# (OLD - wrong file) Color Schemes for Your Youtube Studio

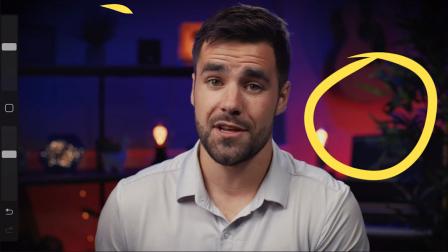And he's paired that with these nice, cool, subdued purples that almost give a sad feeling in a way. And so when these two merge together, it just creates this really nice, rich, emotional context.
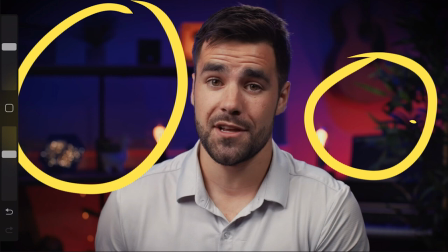Reminds me of something like maybe a tropical sunset mixed with something that's a little bit overcast and nostalgic. And there's a little bit of sadness, and all these things working together with that gradient of these colors merging together, I think works really incredibly well. So for those of you who might be artists or creatives and want to really create this rich feeling of
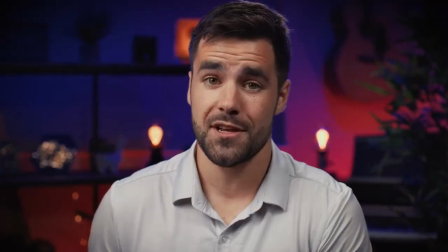nostalgia and kind of these lo-fi cozy vibes, definitely feel free to play with this color scheme. And also don't be afraid to experiment with different colors too. Each colors, even different shades of the same color, are going to give you these subtly different emotions. So you all are the artists out there, you know what I'm talking about. Don't be afraid to experiment and have fun with this one. All right, so next we've got this really nice color scheme. Another one of, okay, these are all my favorites.
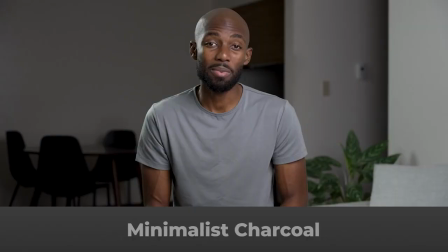I call this one the Minimalist Charcoal color scheme. And I love this one.
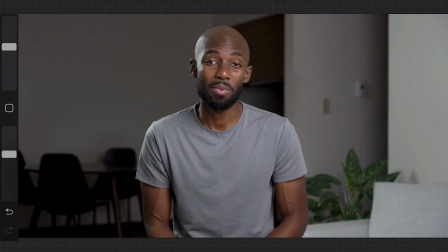This is Ronald L. Banks, amazing YouTuber yet again, you should follow him. I love this because of how much understated elegance this color scheme evokes. It's got sort of this silent strength you get from looking at it. It's not super flashy or super vibrant, but at the same time, it definitely packs this very stable and balanced, powerful feeling to it. And this works perfectly for his channel.
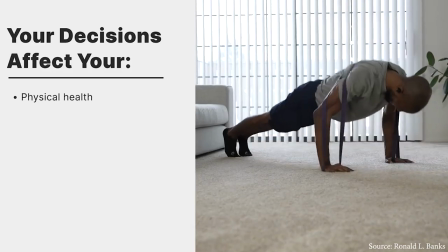And if you've ever seen his content, his channel is all about minimalism and finding this sense of centeredness and living a good, simple life. So this matches the emotions perfectly that he's trying to convey through his content. So here you can see that this shot is composed mostly of just honestly very simple colors. You know, these are natural, neutral colors that you would normally see living a simple life.
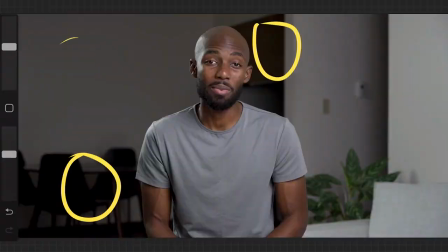So you have the colors of, say, wood here in the background, of kind of this charcoal grayish color, of these natural plant colors.
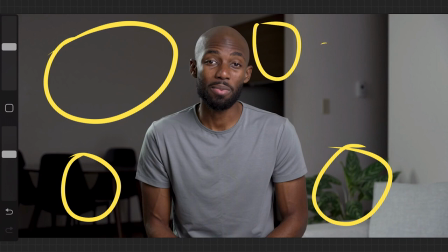But mostly the predominant color scheme here is just these varying shades of gray. And you know, it doesn't sound super exciting, but when you put it together with how he's done it, it actually creates this very nice understated effect.
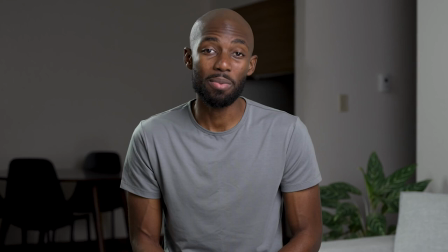So for those of you who want to create a similar look like this one, look at the natural colors around you and play with grays as well. Imagine just a bunch of stones or rocks, like what these colors would look like, and play with a bunch of different shades so you can have some variation.
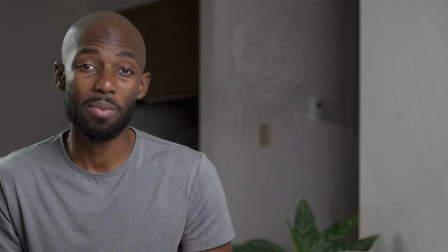And so it's not just one blank wall with gray. It's got some variety, but at the same time, you're just playing with this nice, neutral, natural color palette.
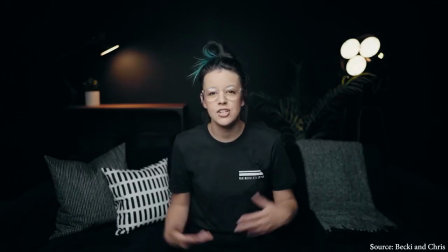So next we have Becky and Chris. If you've seen any of the other videos here on this channel, you know that Becky and Chris are some of my favorite inspirations and fellow creators here. They did an absolutely amazing job with their studio here. They've got a bunch of different studio setups, but this one in particular I wanted to point out. This exemplifies, I think, their taste very well. And here we have a shot that is predominantly just jet black.
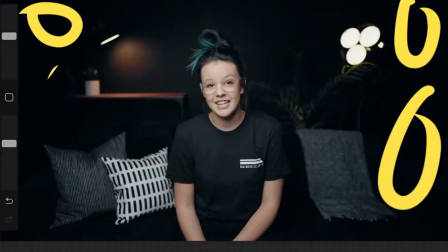Kind of see it here all over the place. This entire area is all just jet black. But you can see here what they've also added to that black background is a lot of areas of warmth.
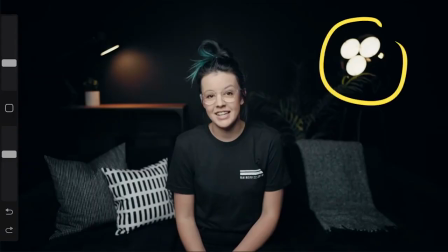And they've done that in two ways. Firstly, with this light here in the background, this light, but also this nice warm wood tones. And what this does is it pairs very nicely to complement each other.
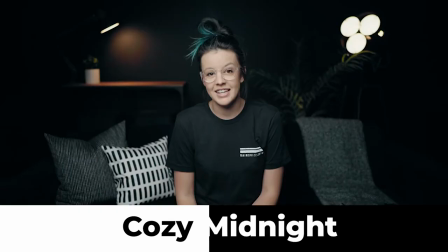So now I would call this color scheme Cozy Midnight because it's got that bold punch of that dark, dark black here, but it doesn't feel like it's a threatening kind of darkness, right? It doesn't feel like you're falling into the abyss or something that you'd run away from as a kid, you know, when you turn off the lights in the basement and you hurry to run up the stairs.
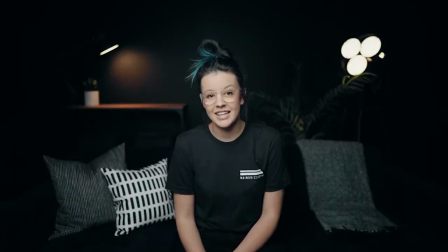It's got this kind of a nice warm feeling from what I mentioned here. And as a result, it sort of wraps you up in this cozy feeling, almost like you're in a hug, like you're at a campfire, where the darkness isn't as scary, but more just a backdrop for the warmth that you feel. So I think they do an amazing job here because, again, this is what their content is about. Trying to provide this place that's very cozy and warm and uplifting for the other creators out there.